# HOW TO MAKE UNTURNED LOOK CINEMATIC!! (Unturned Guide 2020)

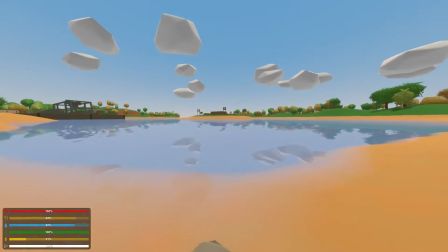But when I can have the setting, it goes a long way. Pretty much all the rest of these settings you can leave.
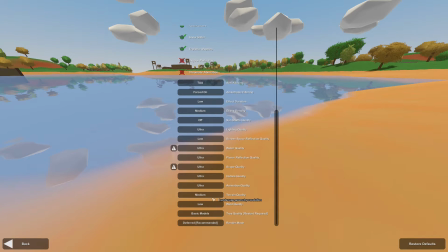Terrain quality doesn't really matter. Like, you can probably barely see the difference, even in the background there.
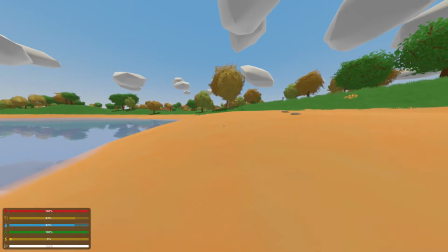Alright, now we've touched on settings real quickly. Most of that stuff's quite obvious, apart from film grain and chromatic aberration maybe.
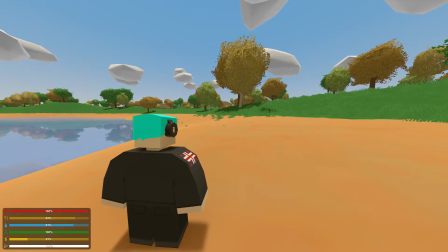But the settings that I really recommend that's going to make the biggest difference is field of view.
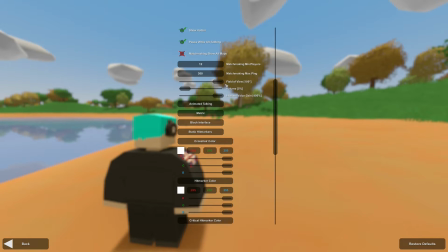When I'm doing my cinematics, no matter what they are, I pretty much always,
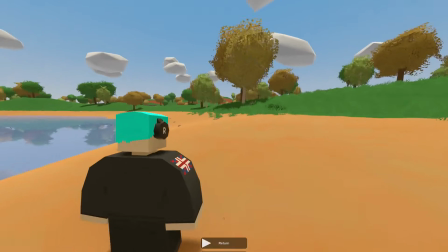like 95% of the time, have my field of view like this.
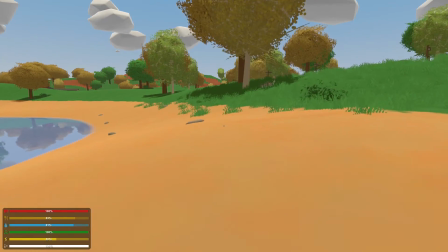And obviously in gameplay this is horrible, and that's why it kind of goes against what you might think.
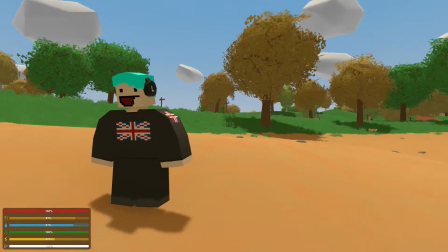But because of how zoomed in it is, you get basically no distortion.
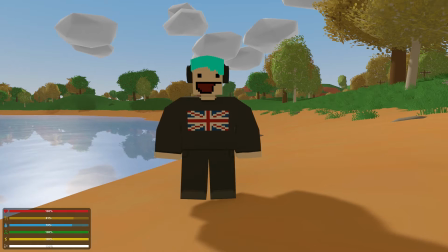This is it with that really punched in field of view.
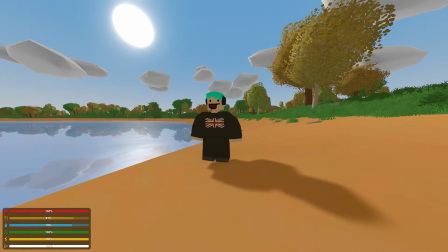And this is the same shot with the normal really wide field of view, and obviously you're thinking, well, just bring the camera closer,
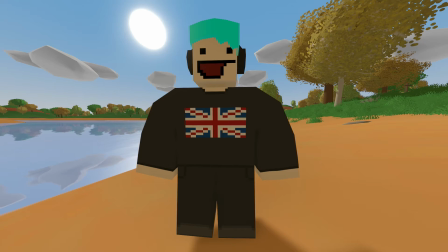and you'll notice we get this. I look very, very distorted.
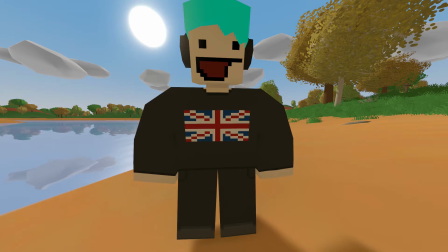This is not what you want whatsoever if you're trying to make something look good, let alone cinematic, because it effectively limits you to being like this far away.
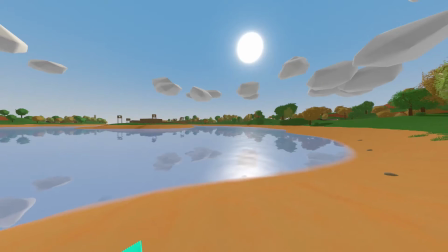The only time it's good to go really wide with your field of view is if you're doing like maybe a shot surrounding the entire world, or you have to cram inside a really small room.
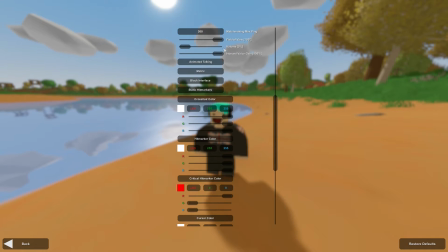Basically, you always want to be really, really punched in.
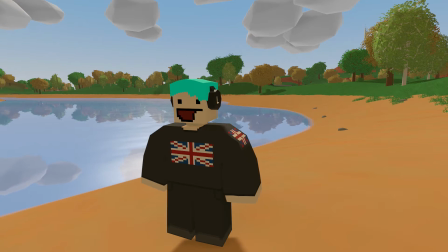The amount of people I see using spectator cam without using smooth cam is insane.
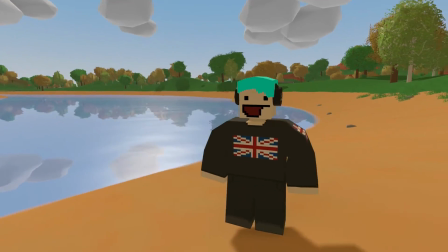Just please do shift F5. This is it. Without shift F5, trying to do my smooth shots, it looks horrible.
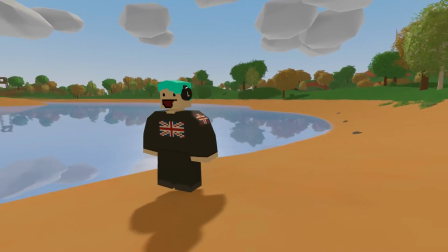Just do shift F5. And then all of a sudden you've got these really smooth cinematic shots.
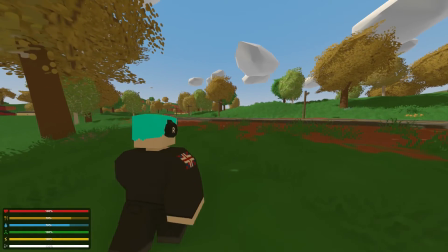Some of the more obvious tips I want to touch on: always disable HUD, that's the home key for those of you that don't know,
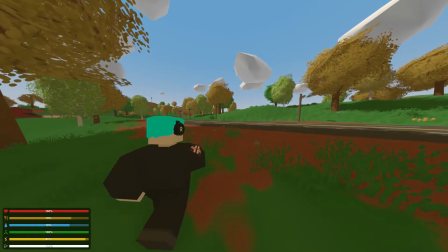and always record at a high frame rate.
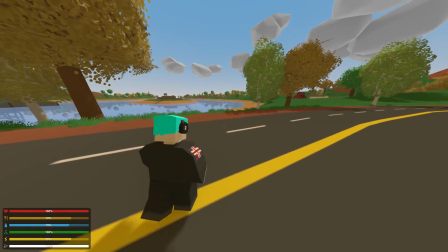Probably one of the most important tips for making the game look as cinematic as possible: lighting.
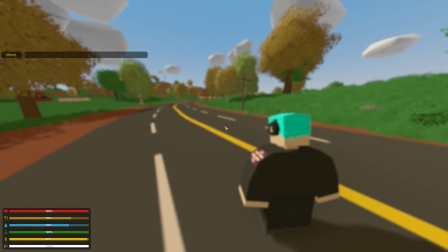You'd be surprised how big a difference this can make. There are people in films that are dedicated to nothing but lighting.
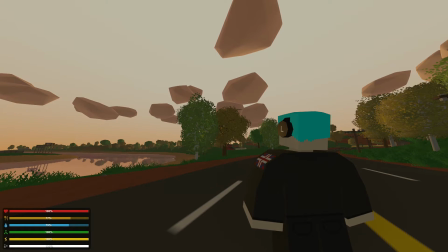For example, it's generally good to have quite directional lighting, like you don't want top-down lighting.
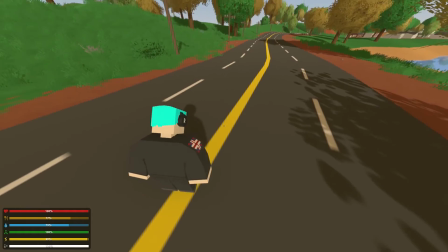At least when you do slash day, you get these nice long shadows. This looks quite nice. This is how I do most things, really.
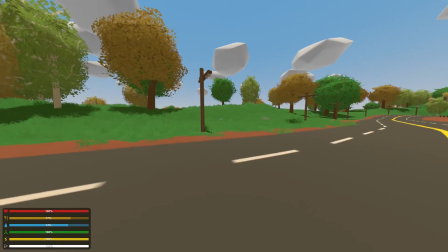This directly overhead, all of a sudden there's like basically no shadows.
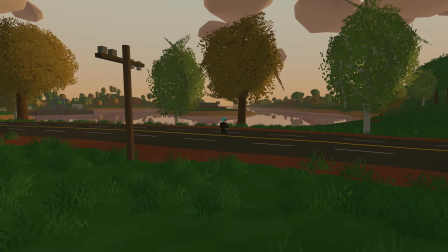Another tip for maximizing your cinematics is shift F4 in spectator cam, which, for those of you who don't know, if I just do it real quick, it effectively locks the camera to my character in the center, and in combination with shift F5 to smooth out the movement, gives you these incredibly good shots.
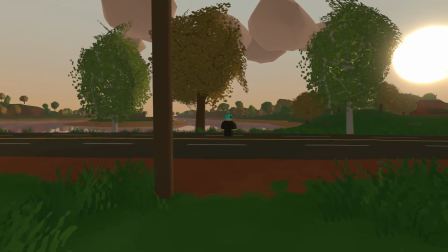There we go. That right there, perfect cinematic.
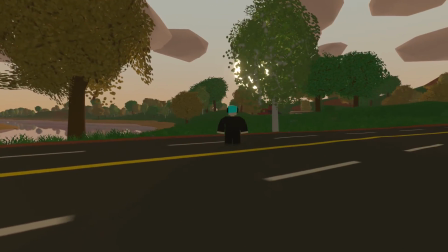I tend to normally pan left and forward, or right and forward, or back and right.
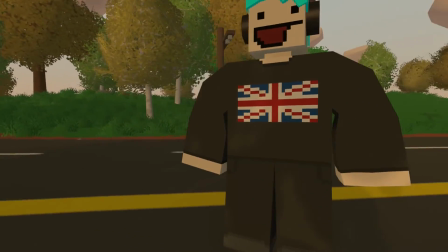Don't just do like a circular pan, because that's a little boring. Obviously, it's best to kind of do your own experimenting.
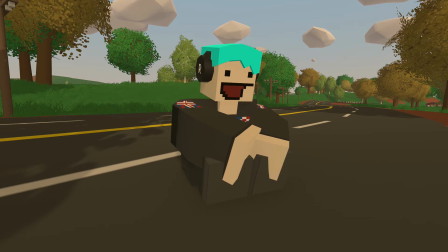What I like might be slightly different to what you like. Obviously, if you want to have chromatic aberration and all of that, you can do, but please don't have film grain. I have a bit of a personal gripe about film grain. I really don't like it.
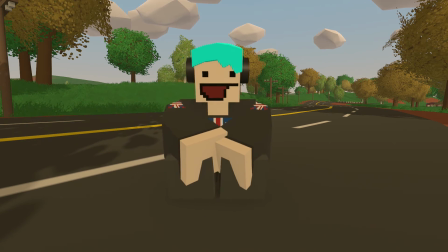Hopefully this helps you make your own cinematics. A few of you have been making your own little cinematics and movies, and I really enjoy seeing them.
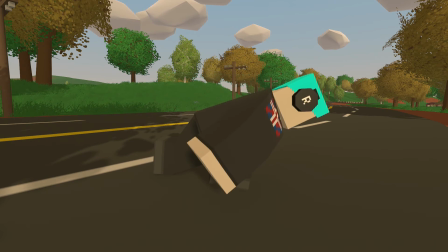So if you make any cinematics and these tips are helpful, please just DM me them on Discord.
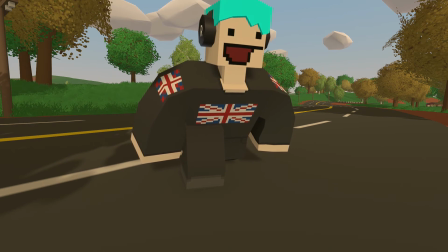You know, I love watching the stuff you guys create. It's really, really entertaining, and it always brightens up my day.
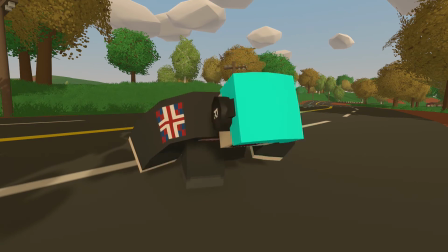And if you're not already subscribed, I'd really appreciate if you hit that subscribe button. Hit that bell button, and I'll see you in the next video.